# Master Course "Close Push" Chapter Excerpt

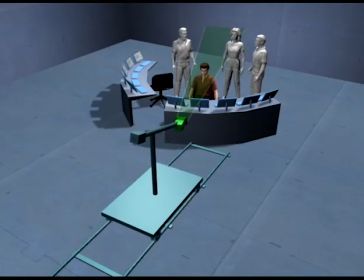[0:05]
The close push is one of the most useful and expressive moves we can do, and there are good reasons to use it in most scenes.
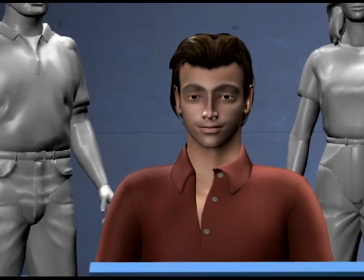[0:13]
It's tempting to do slow pushes as often as possible because of the production value, but it's when we stick to motivated pushes that we bring out the story.
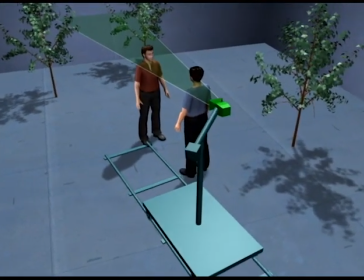[0:22]
Most people choose when to push intuitively, but we'll try to put words to that by suggesting that close pushes are for meaningful moments.
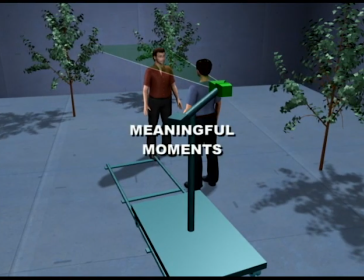[0:29]
Most of what goes on in a scene is, of course, not a meaningful moment.
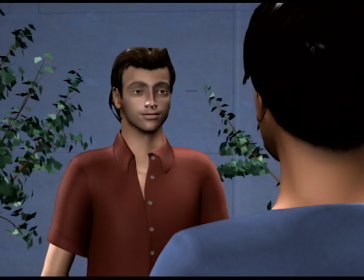[0:33]
Here the red man is talking about something that has no meaning at all, maybe the pizza he had for lunch. But let's do a close push anyway.
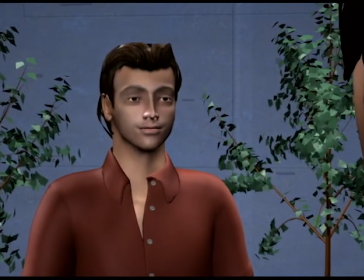[0:42]
As he talks about the double cheese crust and the extra layer of pepperoni, the push assigns meaning to the situation, even if there isn't any.
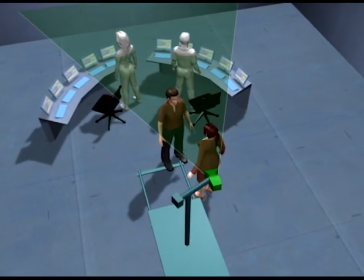[0:53]
But a close push is extremely powerful when we intend to show that something is meaning.
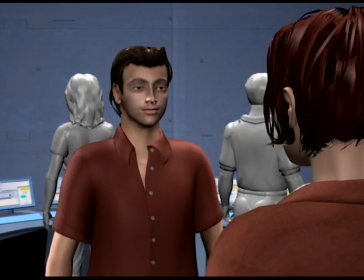[0:59]
As we push in on the man, we know that whatever's happening has special meaning,
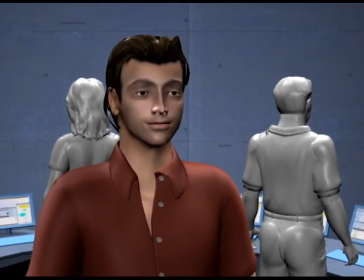[1:02]
something is important or significant or that something is going on even if we don't know what it is this
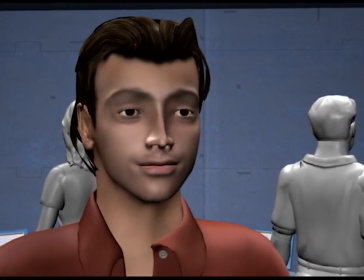[1:09]
by itself is a great use for the close push because it creates questions of participation and it tells us
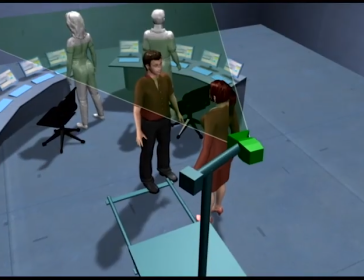[1:14]
we need to pay extra attention but there are many other reasons to do close push and in this chapter we want to create a
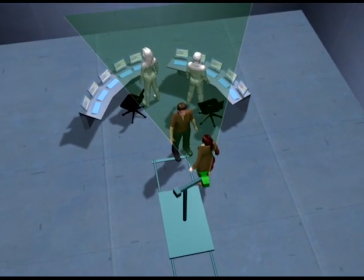[1:21]
list of meetings and moments to look for in the script as motivations this list is not meant as a rule book but as a guide to find reasons for
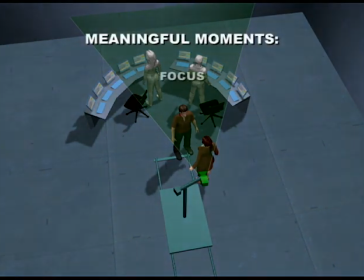[1:28]
pushing we'll look at 11 meaningful moments which are focus tension significance consequence opening up taking in trying to understand
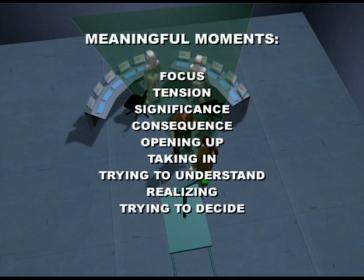[1:42]
realizing trying to decide resolve and anticipation as with all other lists we've made none of these exist in a vacuum and often overlap or combine focus
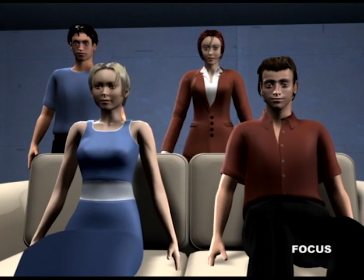[1:58]
is the most generic form a pushing. As we slowly push in, the attention is elevated, both for the characters and for us, and our senses are sharpened.
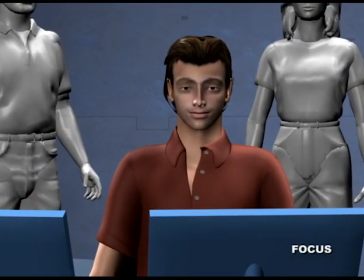[2:11]
Almost regardless of what a scene is about, focus increases our alertness.
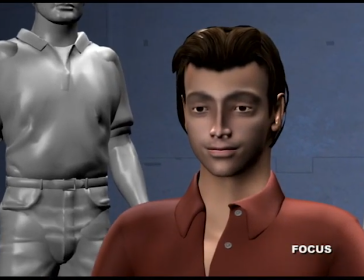[2:16]
So if we're after a push and we don't exactly know why, we're probably after focus.
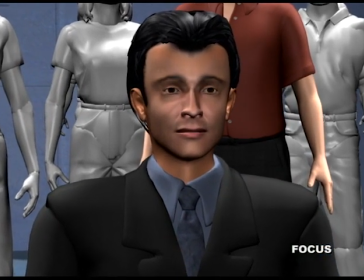[2:22]
Focus works well for situations that demand focus of the characters. Here Here the man is a submarine captain in the middle of a dangerous strategic battle.
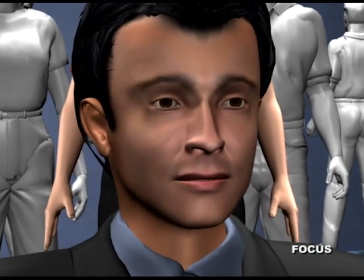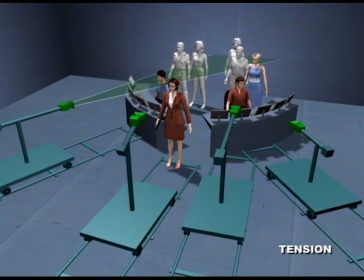[2:36]
Tension is similar to focus in that it involves heightened awareness. Here the characters are trying to shut down a leaking nuclear reactor.
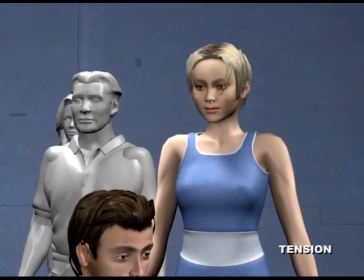[2:45]
As we cut between four simultaneous pushes, we're compressing the space between us and the characters, and we feel the pressure they're under.
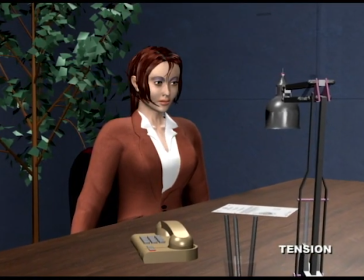[2:56]
Tension works for any situation where there's emotional or mental struggle. Here the woman is struggling with conflicted emotions about a relationship.
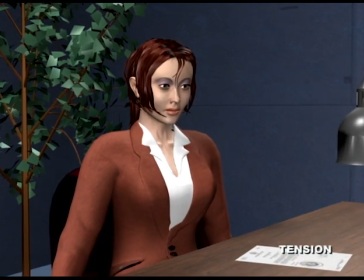[3:06]
As we compress the space, we again create the feeling of pressure.
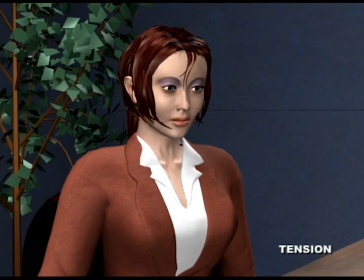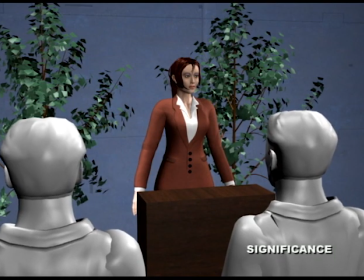[3:15]
Significance shows that something has a great deal of meaning. Here the woman is giving a speech about something that means a lot to her.
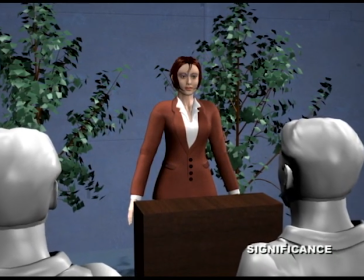[3:23]
As she talks about how many children are suffering from a certain disease and how easily we can help them, we feel how important this is to her.
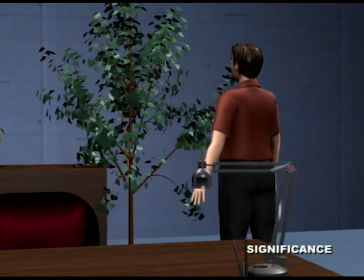[3:32]
from a more technical blocking perspective significant simply tells us that something is an important bit of information
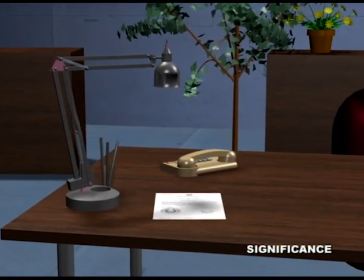[3:38]
here the man leaves and we push in on the document he's forgotten and since we're pushing it must be significant
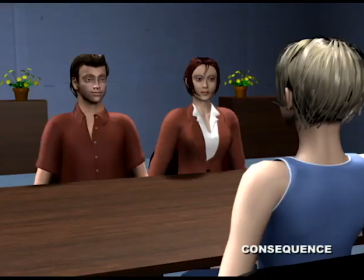[3:44]
consequences about the seriousness of a situation or the potential far-reaching impact something will have here the couple
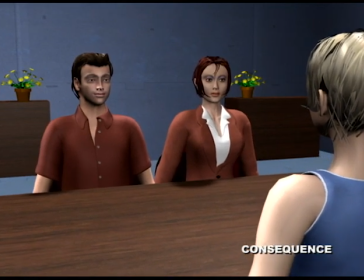[3:54]
are being informed by their banker that they have lost their entire life savings we
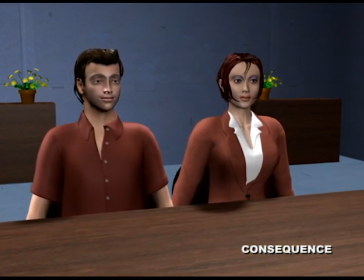[3:59]
push in slowly as the gravity of the situation begins to dawn upon them and they begin to see how the world looks now.
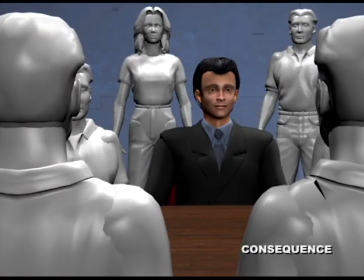[4:08]
Here the president informs his cabinet that the only remaining option is to go to war.
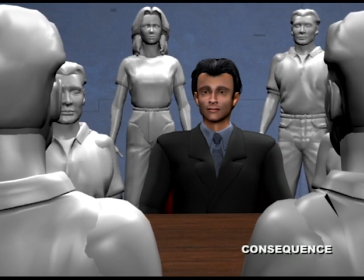[4:15]
Obviously, such a situation is serious and has far-reaching consequences.
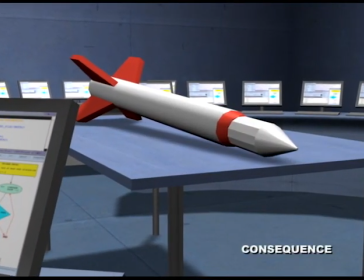[4:22]
With or without characters, consequence underlines the potential impact that something can have. Here we push in on a missile that's rigged to explode by timer.
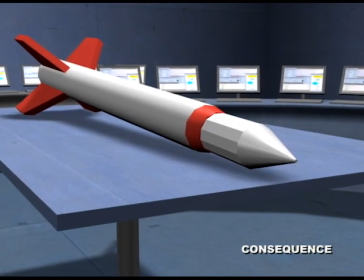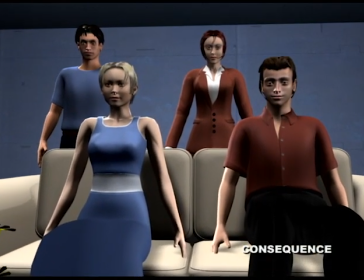[4:36]
Consequence doesn't have to be negative in this scene we're pushing in as the characters are watching a monumental event here
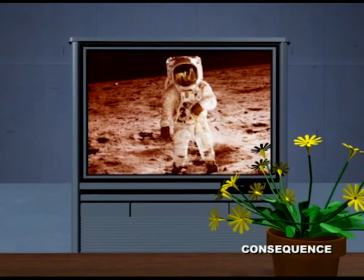[4:45]
the consequence is how this will change the world forever opening
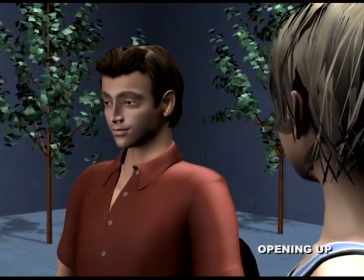[4:53]
up is when a character opens up emotionally or mentally here the man begins to
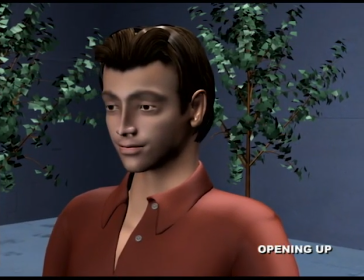[4:59]
open up about his deeper feelings as he makes himself vulnerable we push in slowly
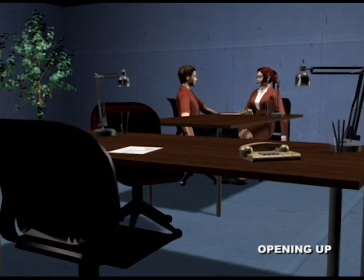[5:08]
opening up works for any time the characters become more sincere and the situation is more intimate
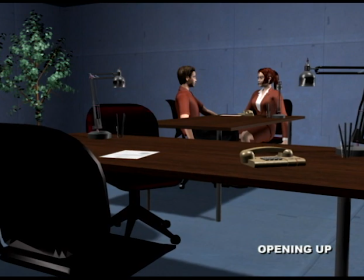[5:12]
here the characters are having an honest and sensitive moment as they begin to really connect with each other
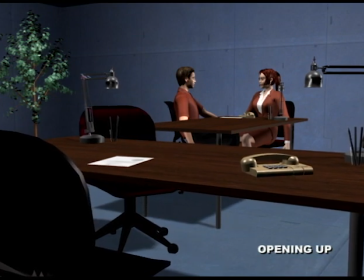[5:19]
in this version the move is more of a wide push but the logic is the same
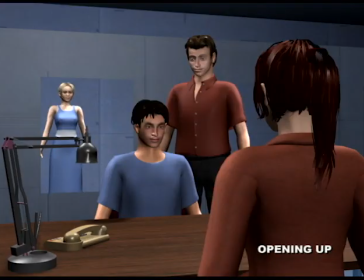[5:26]
on a more mental level opening up works for situations where characters begin revealing important information here the blue man is being
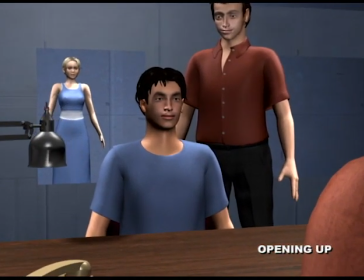[5:34]
interrogated as he suddenly begins revealing the information they've been after we push in slowly either
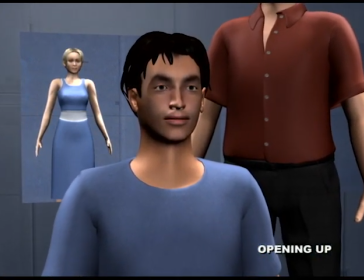[5:42]
way opening up is about thoughts and feelings coming out from the character
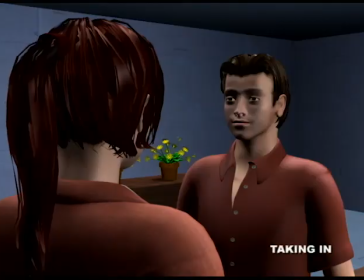[5:48]
taking in is about thoughts and feelings going into the character here the woman leaves and we push in on the man as he takes in the conversation
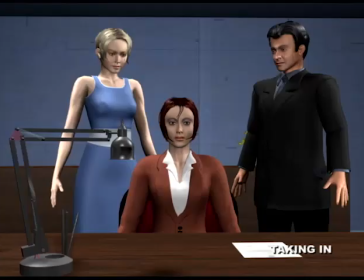[5:58]
this is a typical reaction shot here the woman is a senator who learns that she's lost the election
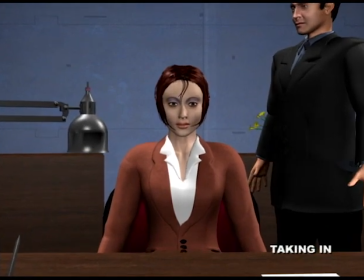[6:07]
we push in as she accepts defeat taking
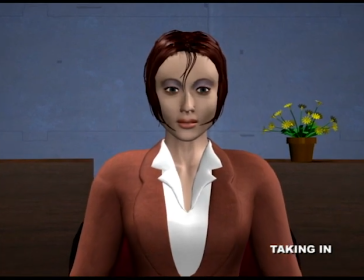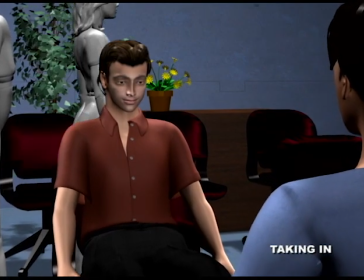[6:17]
in again works for any situation where a character is feeling here the man is in a hospital
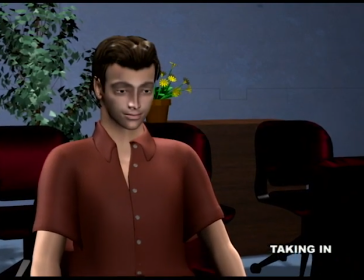[6:23]
waiting room as the doctor informs him that his wife isn't likely to survive another
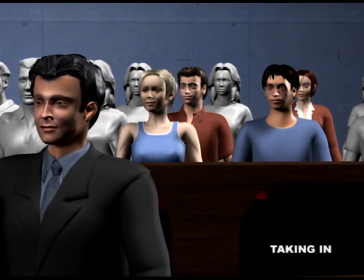[6:32]
very obvious use for taking in is when characters are listening here the characters are watching a courtroom proceeding the
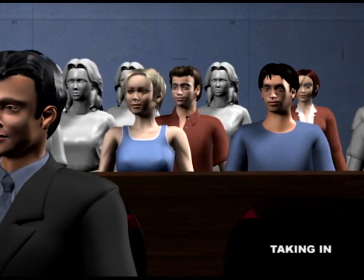[6:40]
slow track more directly creates the feeling of listening than a locked reaction shot would this
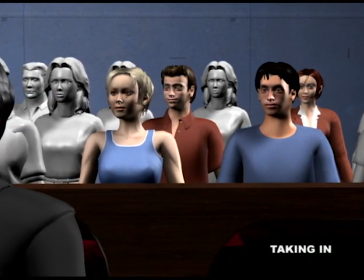[6:47]
shot is a good example of mixing motivations because focus consequence and significance are equally good motivations for the same move
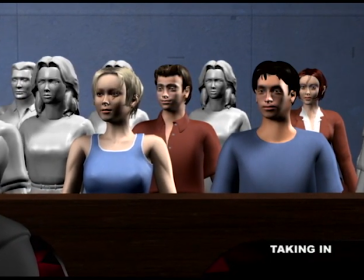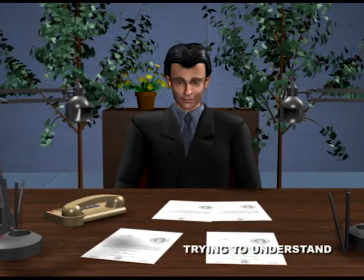[6:58]
the last five motivations are really steps in the decision-making process
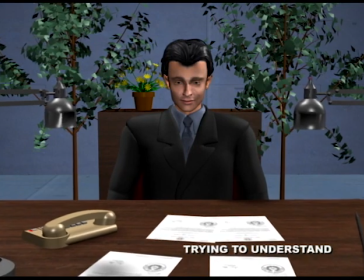[7:03]
starting with trying to understand a detective investigating a murder is trying to piece together a complex case on
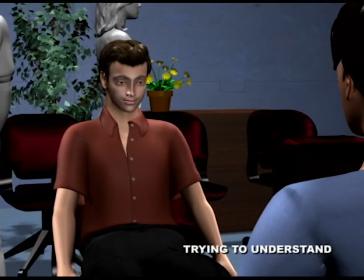[7:13]
an emotional level trying to understand is about trying to find meaning and sense in a situation.
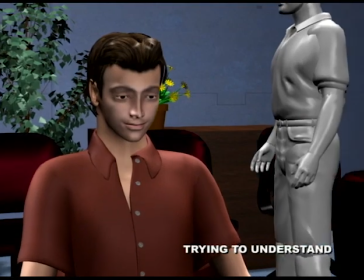[7:19]
Returning to the man in the hospital, his wife might have been run down by a drunk driver. We push in as he tries to understand what the meaning is.
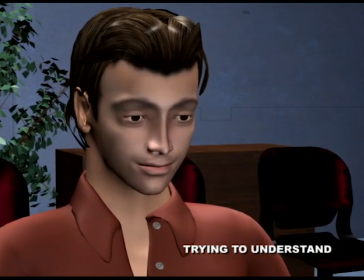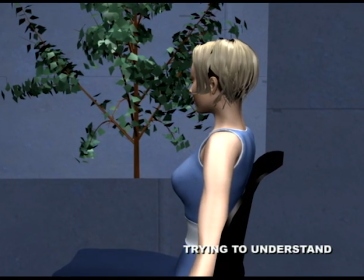[7:33]
Also, when a character is nostalgically remembering the past, what she's really trying to do is make sense of it.
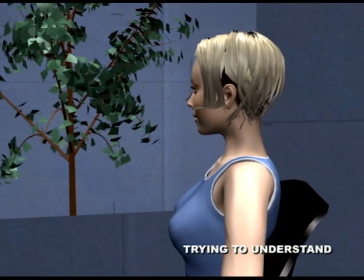[7:40]
So as the woman is thinking back, trying to understand the meaning of past events, we push in slowly.
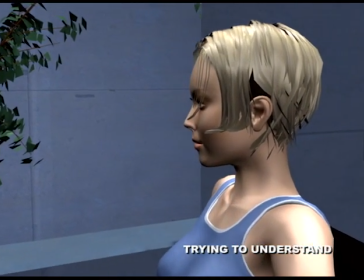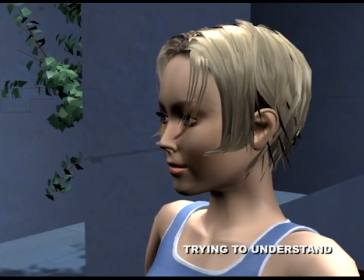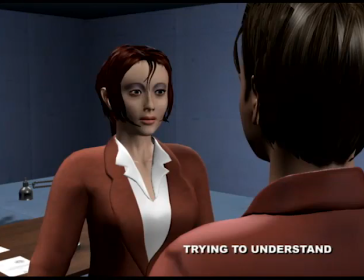[7:55]
Again, trying to understand is excellent for reaction shots. Here the man has been behaving oddly.
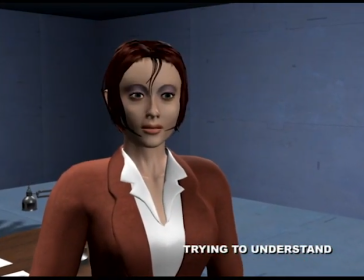[8:02]
When he walks out, we push in on her as she stands puzzled.
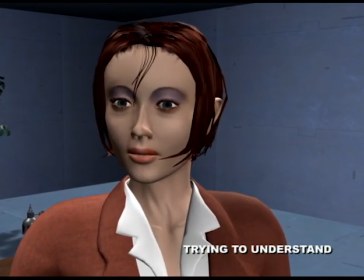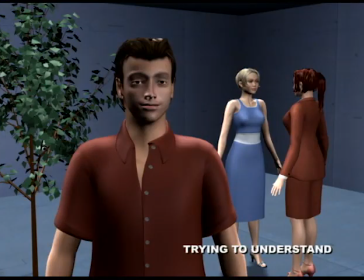[8:10]
Trying to understand also works when a character is trying to find out if something has meaning. Here the man hears his colleague say something that rings a bell.
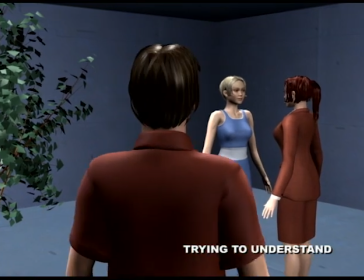[8:21]
He walks over to get more information.